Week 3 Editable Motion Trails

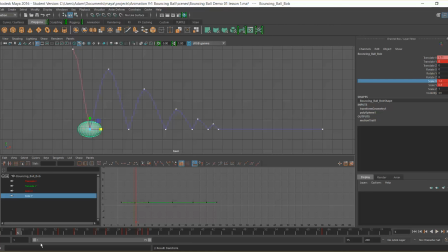We want it to be squashing at that end point, okay? So I'm going to go through and set squashes at all of these points. So our X is going to be 1.2 and our Y is going to be 0.8 as we swap over a value of 0.2 between them.
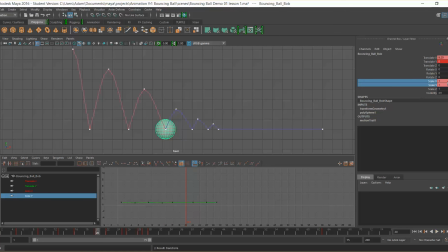And I'm just going to go along to each point and add those in. I'm going to type them in, and we're going to just select them and drag, right click and go to key selected, okay?
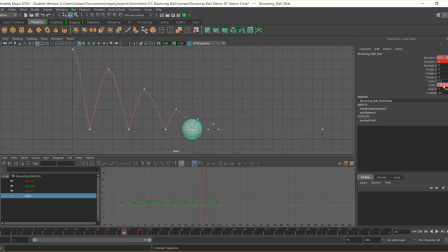So once we know those values, we can type them in. Remember, it won't automatically save, you have to key that selection. And as we go through, yep, and we've got one there as well,
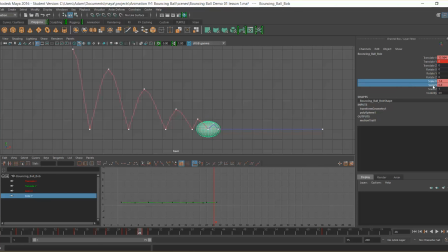1.2, 0.8, and we might find it's probably a little bit too much over here, which we'll come back to in a bit, okay? And again, here it goes down, we're going to change it to 1.2,
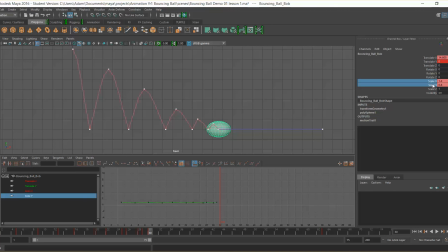0.8 as it hits, and it will go back to its natural form after. So again, now we have it going down, and we have all of our squash set in, so let's watch that back. And this is fine, we can start to feel that squash now, we can start to feel that power,
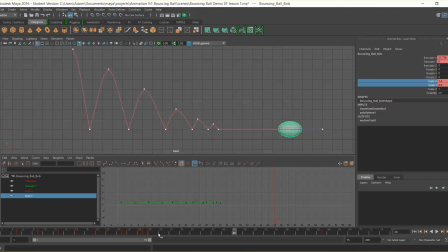but obviously at the end there it's not going back to its normal form, so we'll take it back to here, type in 1 and key those frames. But again, yeah, so we've got the roll, we've got the squash, and we can feel it happening, but it still looks a little weird for me.
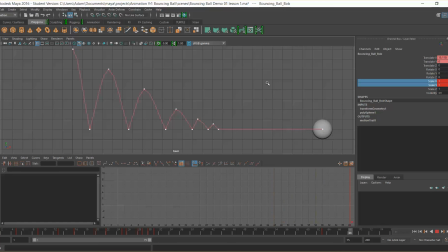It's still not quite it still feels a little weird that it's compressing, because as it falls down it's compressing as though it's hitting against something, and it's not hitting against anything, so it shouldn't decrease.
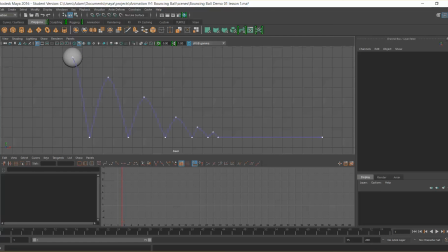Actually what happens is gravity is pulling it, so if anything what should happen is as it goes into this movement, it should be the opposite way around. It should be stretching towards that gravity, it should be being pulled into it. So we actually need to add stretch to our scene now, okay, which we don't want it to happen here.
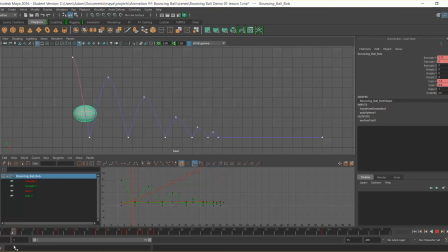We want it to happen just before and just after that squash, okay, because obviously the forces are pulling it in, and here it's pushing it out, okay. So at either side of that frame we're actually going to swap these around.
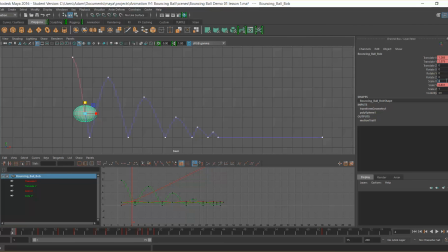So I'm going to have my X at now 0.8, okay, and I'm going to have my Y at 1.2. We're going to swap them over, and we have now I stretch and I squash, I stretch and I squash. As we fall in, that's happening. Okay, it's falling, and we'll feel that.
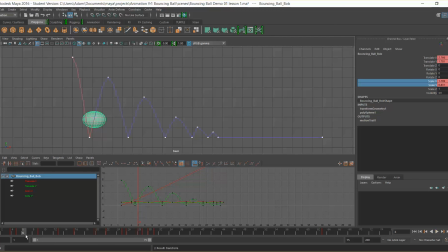So I'm just going to go through to 6, and I'm going to do the same this side. As that force comes out, and so 0.8 on X, 1.2 on Y, and as that force comes out, we now have that jump.
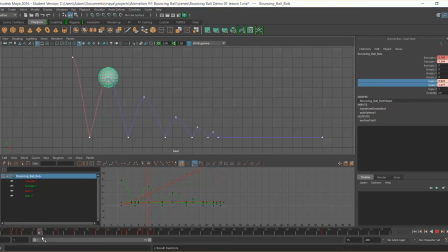We have that coming in and back out. Okay, and we're just going to do that every point where this bounce happens. So 0.8, 1.2. Again, as I said at the beginning, you know, when we do these things, it can seem quite monotonous, but we have to think about that end result.
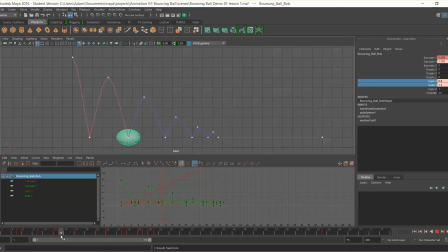So it goes down, it squashes, so we stretch, squash, and we want to stretch back out. So we go 0.8, 1.2. So again, don't be put off by the repetitive nature of this. Think about how awesome it's going to look at the end, because that is why we do it.
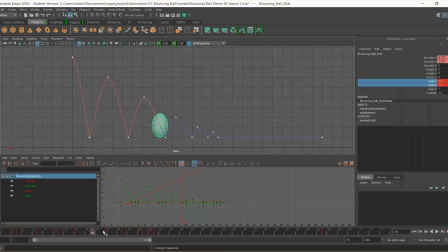That is why we do animation, because we want to make movements and gestures look amazing and pretty and awesome. So 0.8, 1.2, and we can key select that.
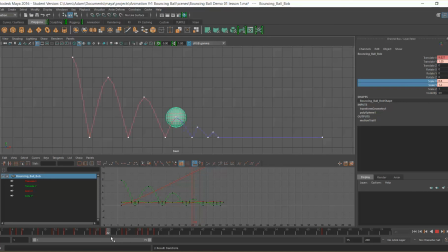So again, as we come back down here, we need the same thing again. 1.2, select both of those, right click, key selected, and I'm hoping by now that you're really used to doing this.